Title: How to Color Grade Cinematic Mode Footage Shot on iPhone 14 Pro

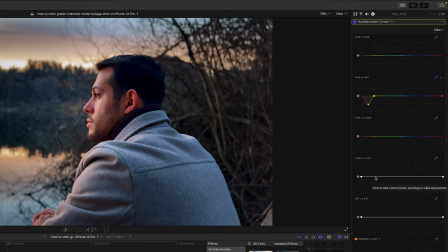12:18 And I'm gonna head over to luma versus saturation. I'm gonna create a point over here and a point over here. So this point over here affects the darkest part of the image. And by dragging this point down, it reduces the saturation of the darkest part of the image.
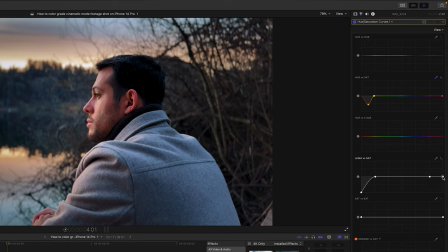12:38 And this point affects the brightest part of the image. And by dragging it down, I can reduce the saturation on the brightest part of the image.
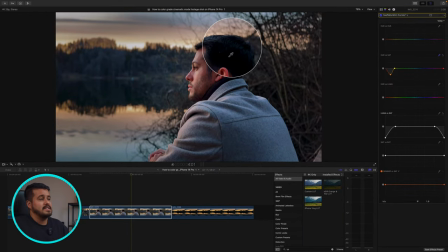12:49 So if you look at the before and after, you can see that we've cleaned up the image and it looks even better. Now you could export this clip this way.
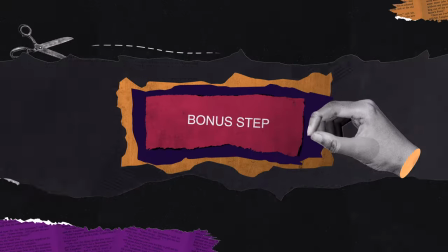12:59 It would look totally great in your videos, but as a bonus tip, we're gonna take it even further. We're gonna add some film grain, some sharpening and blur, and a vignette to it.
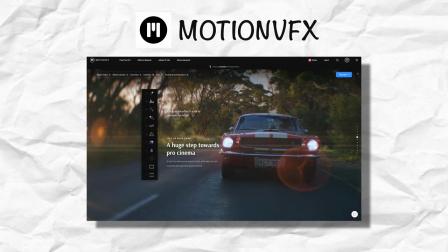13:11 For that, I like to use the mFilm plugin by Motion VFX, which has everything in one place. If you're interested, I will leave a link to this plugin in the video description below. And this plugin really helps take my mobile footage to the next level, making it look as cinematic as possible.
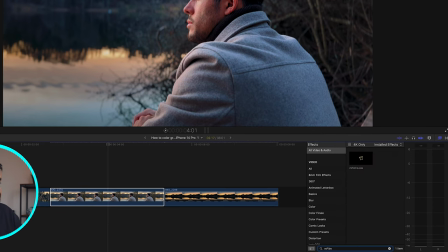13:31 So let's do that right now. I'm gonna select mFilm, and I'm gonna drag this onto the clip.
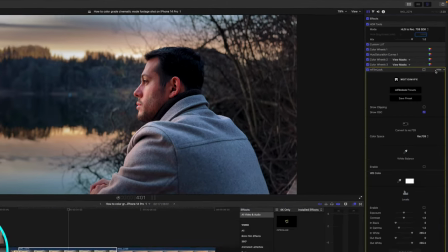13:39 And then I'm gonna head over to the mFilmLook. And then you can see we have these parameters over here.
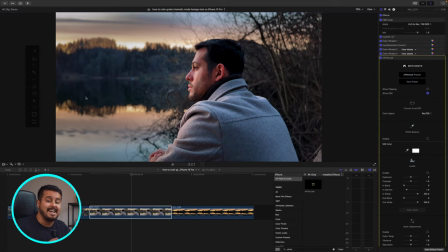13:46 So the first thing I'm gonna do is add a subtle blur to it.
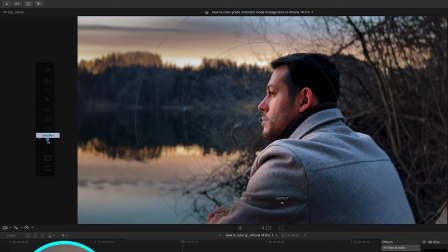13:50 So I'm gonna select this drop over here, and I can adjust the aspect like that. I'm gonna make it a little bit smaller. Make sure his face will stay in focus.
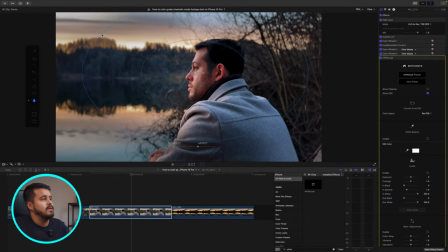14:03 And then I'm gonna reduce the outer ring a bit more. Let's look at the before and after.
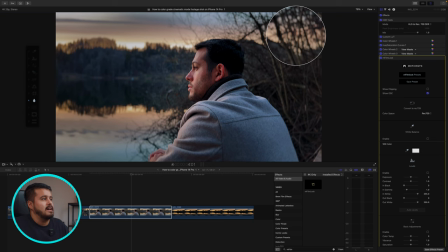14:10 So it adds that subtle blur on the outside of the ring, which looks, again, very nice.
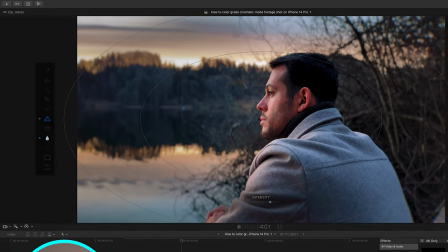14:17 And what I like to add is this aberration effect, which gives it a unique look to it.
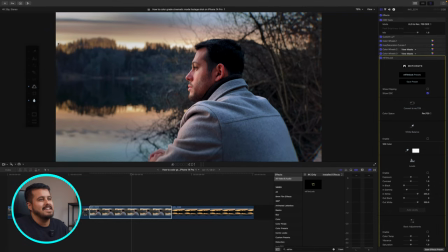14:23 So if we look at the before and after, you'll see that it, yeah, creates this sort of additional blur to it.
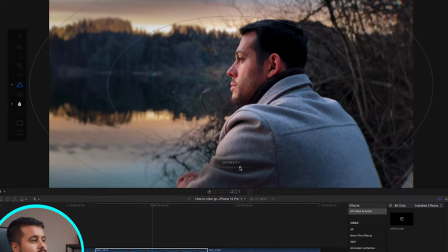14:31 I don't want it to be too strong, so I'm gonna reduce the intensity just a little bit.
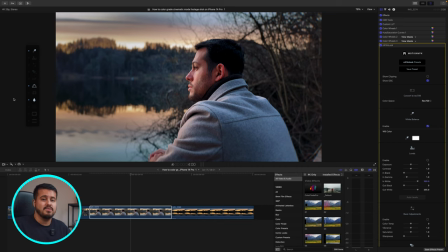14:35 The next thing I'm gonna add is a vignette, which will reinforce the attention on the subject.
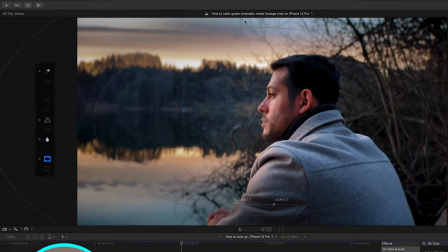14:42 So I'm gonna click over here, and you'll see that it darkens the outer part of the image,
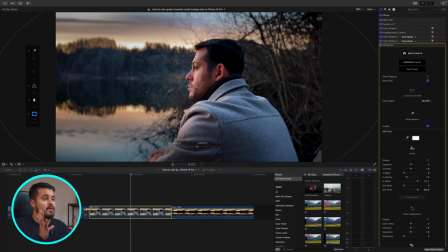14:47 helping the viewer focus their attention even more onto the subject.
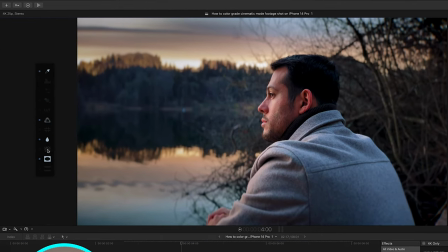14:53 What I'm also gonna add is some film grain just to let the colors blend in better.
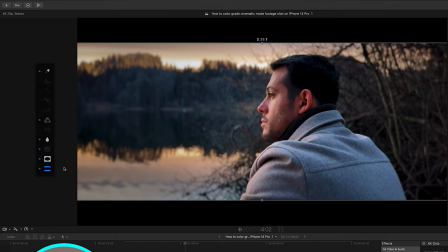14:59 And if you want, you can also add a letterbox to it, which makes the image look even more cinematic.
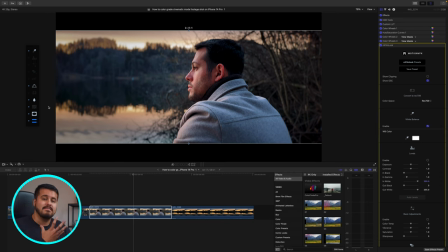15:06 The last thing I'm gonna do is add some sharpening to his face.
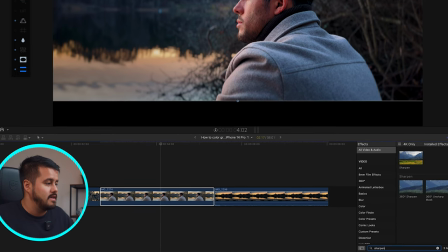15:11 I'm gonna type sharpen and I'm gonna add it to the clip.
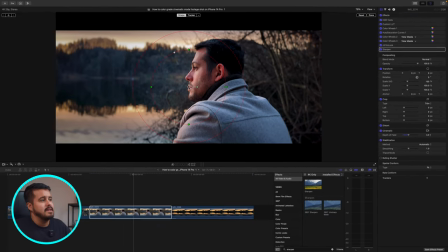15:16 I'm gonna create a shape mask. And again, I'm just gonna select his face.
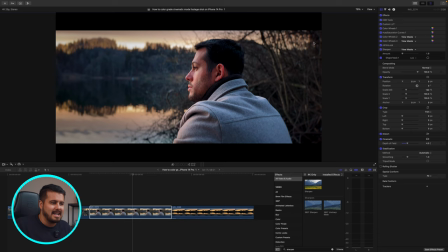15:28 I'm gonna actually reduce it to 1. Now, the last thing I'm gonna do is actually add a subtle glow into the highlights. Usually you can achieve this with a mist filter, but if you don't have a mist filter, we can also do that in the edit.
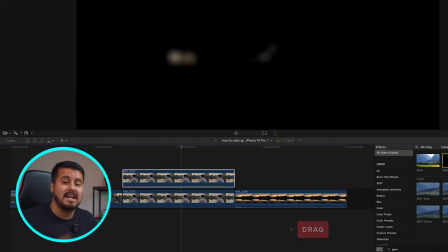15:43 So what I'm gonna do is duplicate this clip, and I've actually created my own glow preset, which I'm gonna add to it.
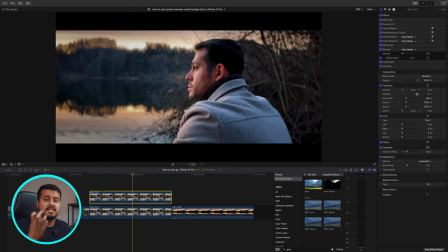15:51 And you'll quickly see over here that it sort of softens the highlight, which makes the video look more dreamy.
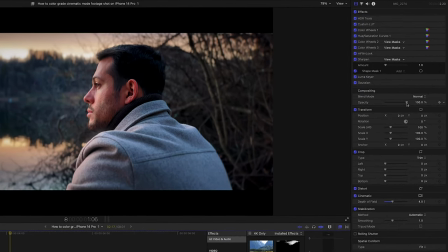15:59 And I'm gonna reduce the opacity amount for 40.
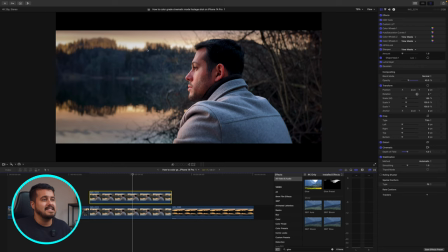16:03 And if we look at the before and after, you'll see that it adds this subtle glow to it, which looks really nice. Okay, and there you have it, guys. That is my full color grading process.